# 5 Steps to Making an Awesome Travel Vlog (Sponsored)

Before we get started, we'd like to give a big thanks to Canon for sponsoring today's video. For more information on Videomaker's ethical stance on sponsorship, click the link in the description.
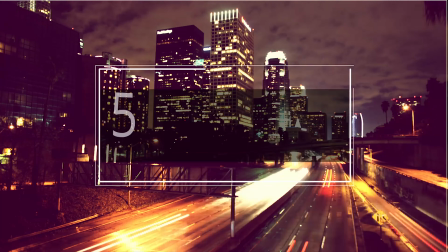Sasha here from Videomaker. We're here today to teach you 5 steps to making a great travel vlog using the Canon EOS 6D Mark II.
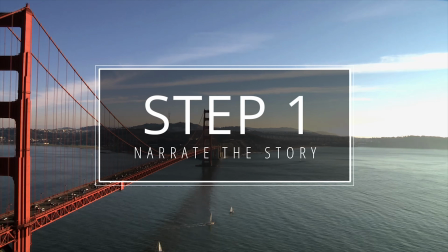23s
Step number 1, narrate the story. At the core of your vlog is you, the vlogger. You'll be the vehicle for your story, getting it from the beginning to the end. This means you'll have to shoot yourself, selfie style, for the narration of the story.
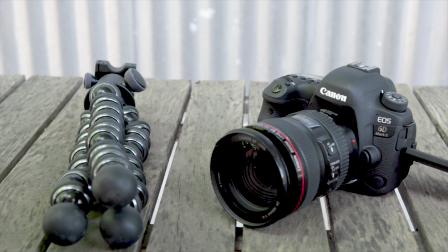37s
For the best angle, you'll need a small tripod and a camera with a monitor where you can see yourself while you shoot.
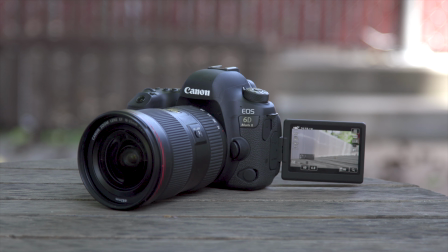43s
The Canon EOS 6D Mark II screen fully articulates so you can see yourself as you film.
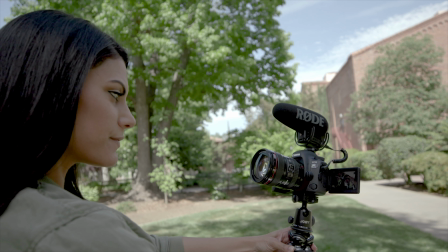49s
And because it's touchscreen, you don't need to access the back of your camera to change settings.
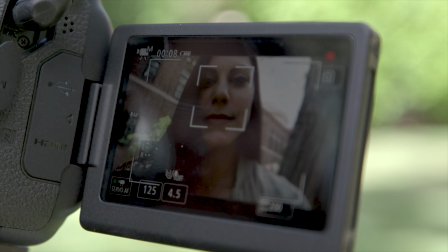54s
Plus, it has dual pixel autofocus, so you'll easily stay the focus of the shot.
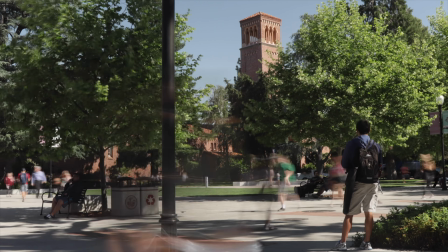59s
Step number 2, set up the location. Give the viewer context to the location you're at, also known as an establishing shot.
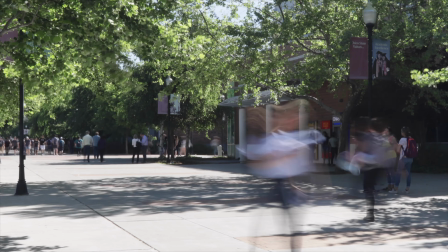66s
Time-lapse is a great way to achieve the feel of a location while also capturing what it looks like.
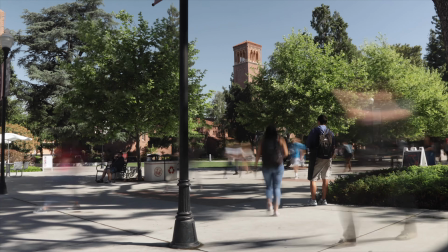71s
More than just an image, time-lapse allows for a short video to capture more than just a moment.
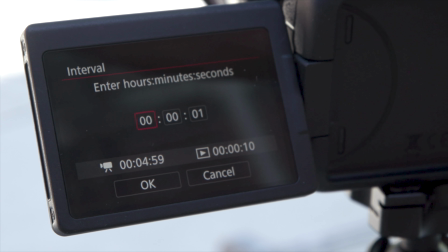76s
The EOS 6D Mark II has an internal intervalometer. Not only can you shoot a time-lapse in camera without the need of an intervalometer, it will also make it into a video for you, ready to be placed on the timeline.
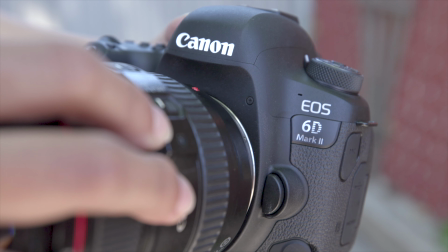89s
Step number 3, show multiple perspectives. With the change of a lens, what the viewer will see will drastically change their ability to understand your environment.
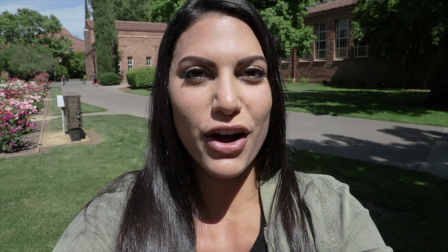98s
I'm standing here shooting at 24mm on a 24-105 L series lens.
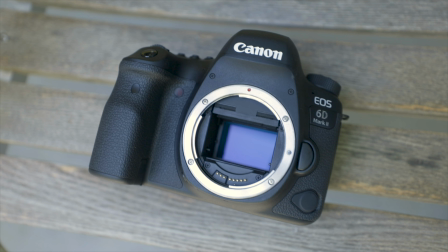103s
But if I change to the 16-35mm L series lens, with the full frame sensor of the EOS 6D Mark II, much more comes into frame. Step number 4, keep the visuals interesting. Some subject matter will benefit from being slowed down.
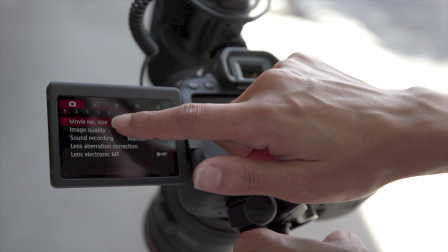117s
To achieve 2.5 times slow-mo, shoot at 60 frames per second and slow it down to 24 frames per second.
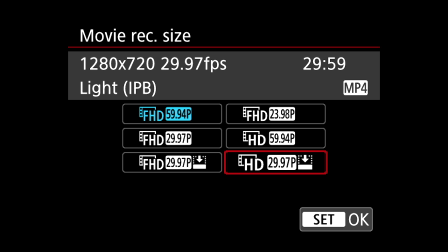123s
The EOS 6D Mark II shoots up to 60 frames per second in full HD. Let's see how slow-mo adds drama to a shot.
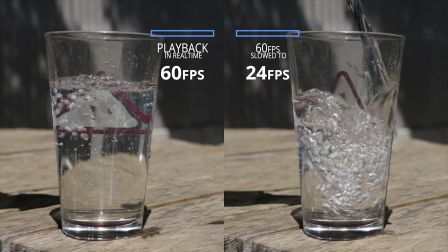130s
The first shot is being played back in real time. The next is the same shot at 60 frames per second slowed to 24.
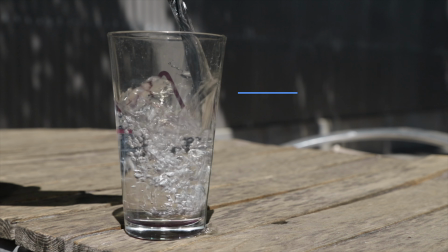136s
Slow-mo gives a much more dramatic shot and will enrich your story. Step number 5, stay in contact with your audience. This can be done as you go. Connect with your audience as you work.
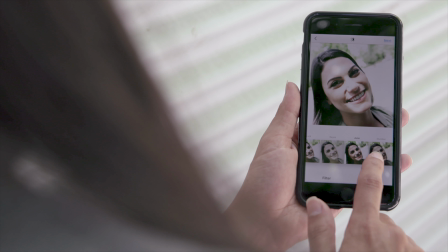147s
This will familiarize them with your upcoming work and give them a behind-the-scenes look at the world of a travel vlogger.
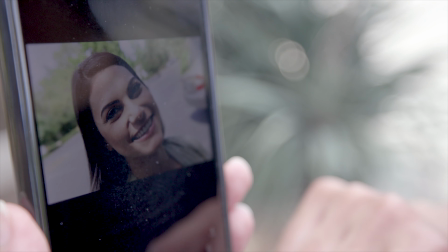153s
With built-in Wi-Fi, the Canon EOS 6D Mark II can send your pictures directly to your phone to share to the social media channel of your choice.
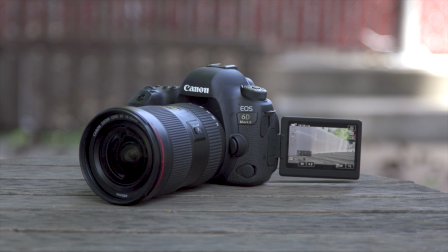162s
In this video, using the Canon EOS 6D Mark II,
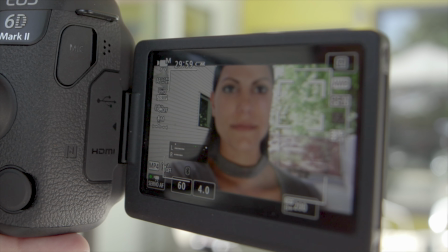166s
you learned that a story needs a storyteller, and a travel vlogger will need to shoot themselves to tell that story.
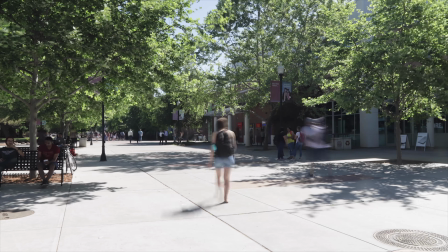172s
We learned that we should establish the location we are at so that the viewer understands the surroundings of the vlog.
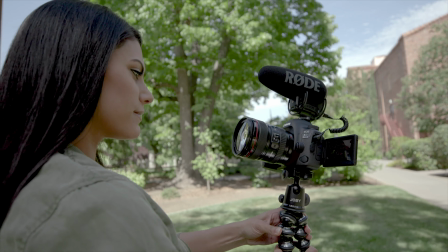178s
We then talked about changing up the field of view so that the audience will get even more context to the location.
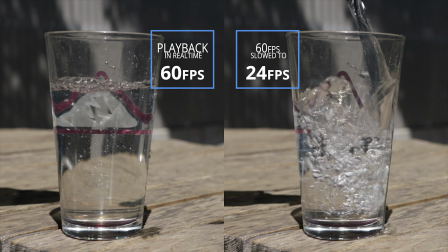184s
Then we talked about how slow motion will give more drama to your story and will enrich your story.
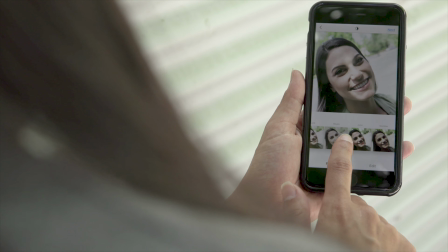190s
Lastly, we talked about staying connected with your audience as you create your story.
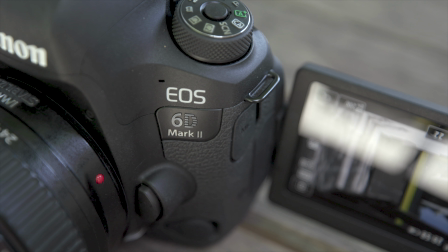194s
These 5 steps will ensure your travel vlog is as good as it can be. For information on the Canon EOS 6D Mark II, click the link in the description. Thanks for watching.